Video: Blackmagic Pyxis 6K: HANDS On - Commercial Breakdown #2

All right, hello everybody, welcome back to the channel. Here we are, we're gonna look at more from the Blackmagic Pyxis footage that I shot with the team down in Margaret River. I asked if anybody wanted to see more, you guys said yes, so that's exactly what we're going to do. We're also gonna look at a little bit of behind the scenes. I'm terrible at behind the scenes. And I'm terrible at behind the scenes because usually none of the companies that you shoot this behind the scenes stuff will allow you to show it. So what's the point of doing it if you can't show other people, right? If you can't rub it in their face that you're working and they're not, what's the point of behind the scene images? I just don't understand. If you like this stuff, if you want to see more of it, the spot to do it is Patreon. You can support the channel down in the link below. And I get it, right? It's way more fun. It's way more beneficial for me. It's way less stressful for me when I'm breaking down my own work than when I'm looking at other people's stuff. Except it's really hard to do that. Why? Because on real jobs in the real world, people that you shoot for, they don't want you actively breaking down the stuff that you're working on. You're there to do a job, right? You're not there to have a little YouTube channel on the side, but slowly but surely people are coming around to it. So you never know. I might do more of this stuff, but I certainly do more of it over on Patreon where there's a little tiny wall between us and the real world. So if you like it, that's the spot. I've also been doing these breakdowns. Granted, they're significantly worse because it's a podcast. I've been doing these breakdowns for almost 10 years on the podcast. So if you are new to the channel and you want a back catalog of all the jobs that I have shot in my entire career and exactly how I lit them, you can find it, Wandering DP Podcast. Check it out. Okay, all of that being said, let's jump into our little scene here. And, oh, I should say another thing.
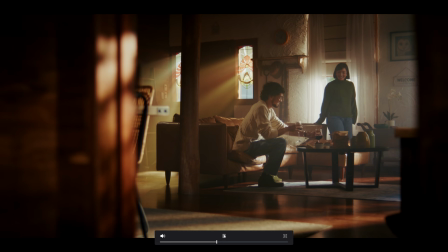1:37 If you're looking at this footage, right, the best thing to do is to go to the link in the description below and watch it on the Blackmagic YouTube page,
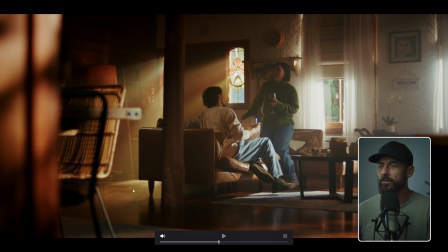1:45 because there you can actually download the original footage. And also, I think you can download the footage for the ungraded raw stuff.
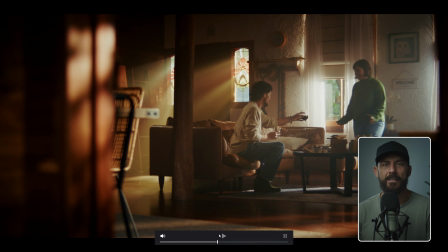1:53 I know they have some examples up on their website. That's the best place to do it, right? This is screen recorded. It adds a bunch of contrast where it shouldn't be. It's not a great way to do it, but it's the only way we have.
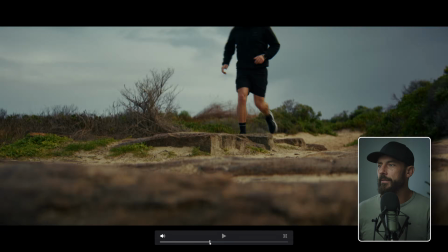2:02 So let's be thankful. Okay, so we're starting off. I think the main thing people wanted to see was the night breakdown stuff.
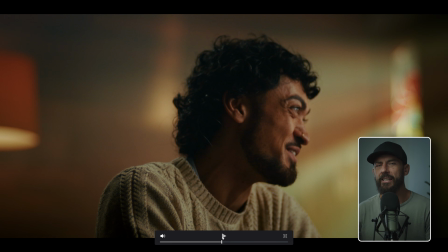2:11 So let's get to the night breakdown stuff. Oh, actually, let's do the questions first, the questions and the comments.
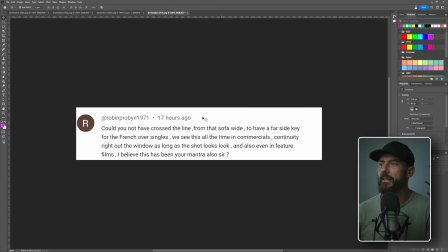2:16 So if we go to the first one here, this is probably the biggest one that I saw because I often say this, and it's, could you not have crossed the line from the sofa wide to have a far side key for the French over singles? We see this all the time in commercials, continuity right out the window as long as it looks good, and also in the feature films.
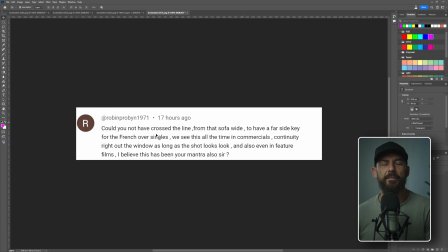2:35 I believe this is my mantra. In fact, you're right, Robin. This is my mantra. Just make every shot look good. You know how you never get fired? You just make every shot look nice. But you say, no, it doesn't match continuity. All of a sudden, people are looking different ways on different screens. That's somebody else's job. Let them worry about it, especially in the commercial space.
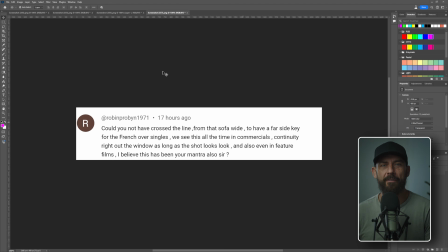2:52 Like, what are we doing here? Just make every shot look great.
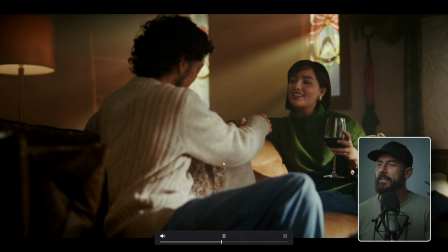2:56 Right? Allow someone else to rein you in. Now, let's examine why I wouldn't have done that in this case.
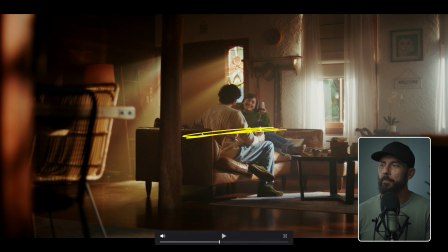3:02 So we get the people to sit down, right? And I would have said in the bar scenario, which is two people facing the same direction, right? We have unique lighting challenges that we don't have if they're facing each other, right? If they're looking at one another this way, that's a unique set of challenges. Bar scene, they're looking this way.
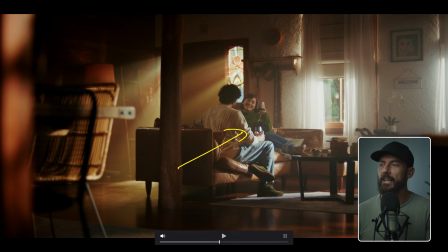3:20 As we come in for this shot, as we come in for the coverage, ideally, because the key light is on this side of the frame, right? Key light over here. And it's blasting in all of this level, which is providing all of this wrap. We want to be on the other side because it's going to flatten off. As we come in for the coverage, when I say flatten off, I mean here.
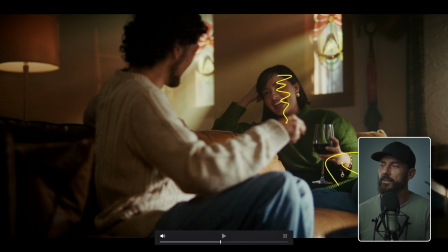3:38 See how we've got all the key light pushing the same way the camera is looking. This isn't good for shape. Why is it not good for shape? Because you have all this lit up. We want the least amount lit up and the most amount in darkness. Right? And you don't want to go so dark that it is completely black. You just want that nice fall off into the toe.
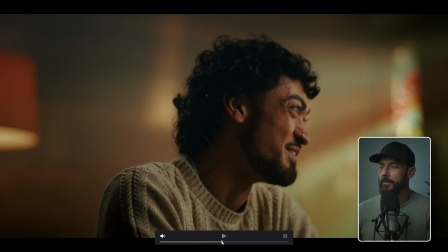3:57 You know the look that I'm talking about. If we come here, you'll see like this single.
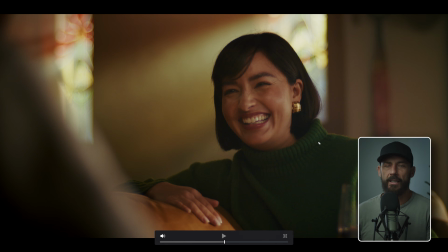4:03 This single is way harder to make look nice than the single I'm just about to show you from the nighttime.
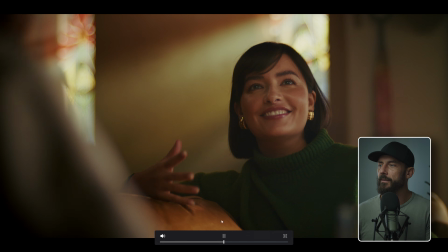4:09 Why is that? Let's just rewind just a little bit right there. Okay, you see the light in her eyes. Number one, we have to put that light in there. As soon as you start adding lights, what happens? Things get more complicated. What are we? Not very good at cinematography. What don't we want to do?
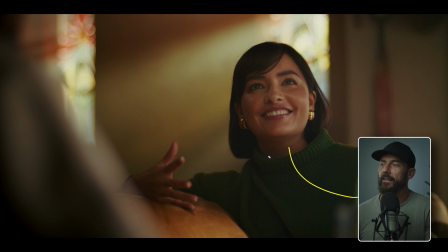4:25 Add complication. Okay, you definitely don't want to add complicated things to your shoot day because, I mean, especially as you're starting out, chances are you're the best person at all of the jobs on set. That should be a red flag that at that point in your career, you're not doing that great, right?
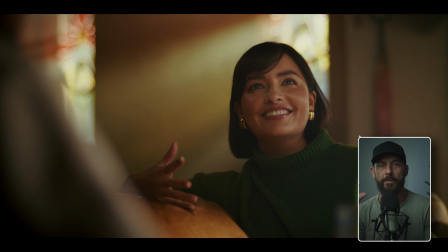4:40 You're at a bad spot. You want to get out of that spot as fast as you can. And I get it. You got to get better jobs to do that, to get out. Okay. But as soon as you have people that are better than you on the crew, you want to lean into them. You don't want to be juggling multiple variables. They can only do so much. The crew can only do so much. So you want to keep it very limited to the window that actually makes a difference.
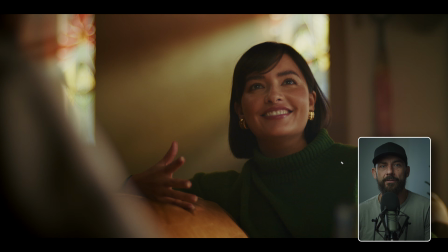4:59 Here, as you start adding level, now you have to start balancing. And if you're not good, you're going to start to panic. You're going to be like, oh, just add a little bit more, add a little bit less. And I say this, I really mean me. Like anytime I start adding things, I'm like, oh, this is only going to get worse, right?
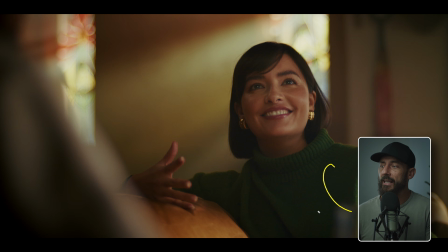5:15 It's not going to look natural. Why? Because we have an 8-foot octabox over here in the room with this lady. Is that natural? Yes or no? No. If you do have an octabox in your living room, something's wrong.
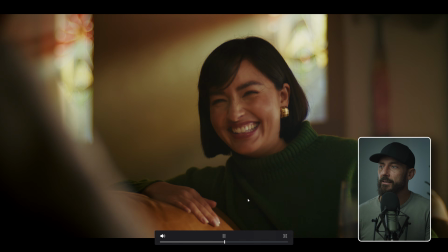5:29 Okay. So what we really would like to see rather than that angle is, let's go to the nighttime stuff and let's go to her single looking back this way,
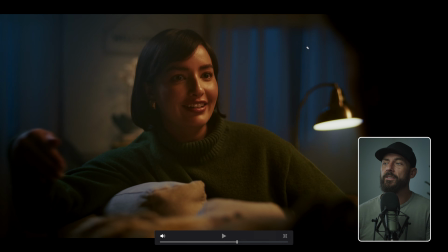5:39 is this. This significantly easier to make look nice, right? Because we can depends. If you want like this, there's not a whole lot of mood here, right? We could get way more down in the levels. This is pretty heavily keyed up here.
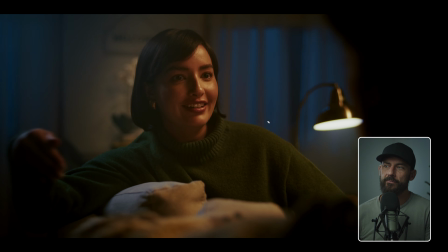5:55 If we wanted to get even moodier, yeah, you could do some stuff with the level in terms of the light. You could do some stuff with the softness. We could maybe take this edge light here and just push it around a little bit more, even though we were shooting full frame.
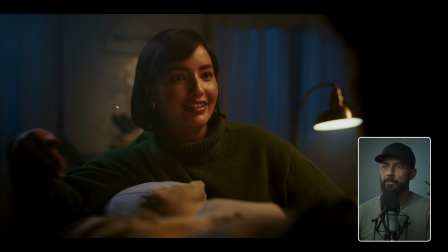6:08 So we didn't know if we were going to finish in full frame or not. You'd like to get this little backlight as opposed, rather than over here where it's hitting, pretty much the whole side of her face here. Notice it's not hitting her nose. That's a no-no. Don't do that. But ideally, you'd have it here so it didn't come quite around as much because it sort of flattens off that hair.
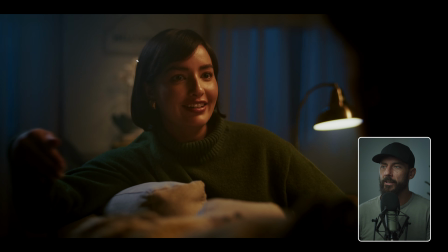6:27 But it is dark hair against a white background, so we wanted to bring it out just a little bit. But here, you got way more shape. So if you want more mood, say you want it to be, I don't know, you just want it to be a little bit moodier, a little bit darker down. What do? You crab left on the camera.
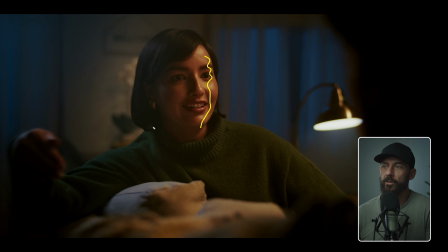6:41 So you're seeing less of the light side of the face, and you're looking more into the dark side of the face. Okay, this is the line. This is the side of the line that you want to be on for maximum mood control.
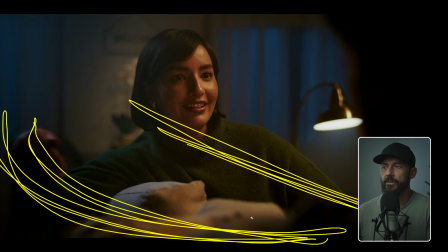6:53 Right? Because it's very easy for the cinematographer now to be standing at the camera.
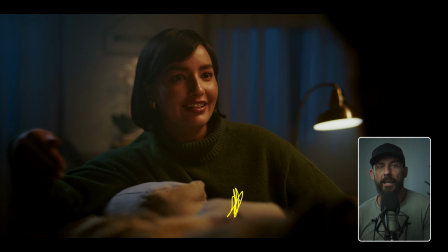6:57 This is especially true when you have, and which is why I always say, if you can, right, if you can afford the extra $50, chuck it on the slider. Chuck a slider on top of the dolly, on top of the tripod, not so you can actually slide during the move, but so you can be in control of these little tiny micro movements as you're sitting down for this shot.
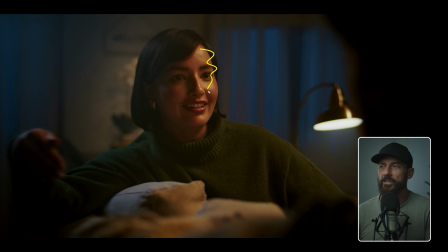7:14 What would be better is this, like, oh, it'd be nicer if we just had a little bit more mood. How do you get that mood? You just crab left, just a tiny bit, right? So we end up seeing maybe, 10% less of her face and 10% more into the darkness. You're like, how much is that going to make a difference? It makes a big difference. Okay. So you could easily do that.
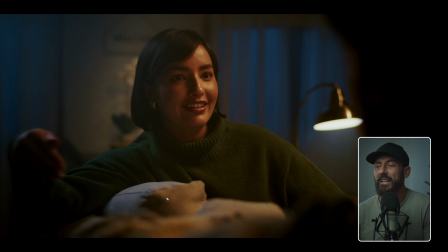7:32 That's how you control it, just on the slider. You just move it over. If you don't have the slider, you got to pick up the sticks. They weigh 50 pounds. By the time you pick them up, now the head's not level. Now it takes you 5 minutes to readjust. Nightmare, right? Don't do that. Let's think ahead. What are the adjustments that we're going to be making that need speed? One of them is going to be this exact thing.
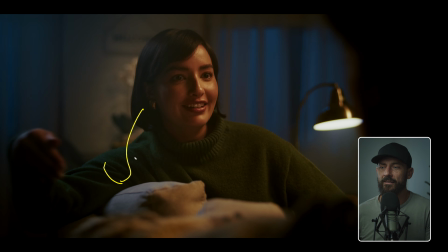7:50 Same with the up and down height. Like if you're on a tripod, like just to get this thing an inch lower, that's like a 30-second process. If you add that over 20 shots over the entire day, you've just wasted whatever that is, half an hour of time, rather than just say, hey, why don't we just get the dolly out?
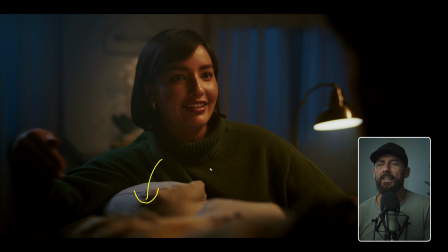8:09 And the producer's going to say, but we're not actually using the dolly. And you say, we're using the dolly. Right? We're just not using the dolly for any moves in the actual shot. Just something to think about. So this is the French over.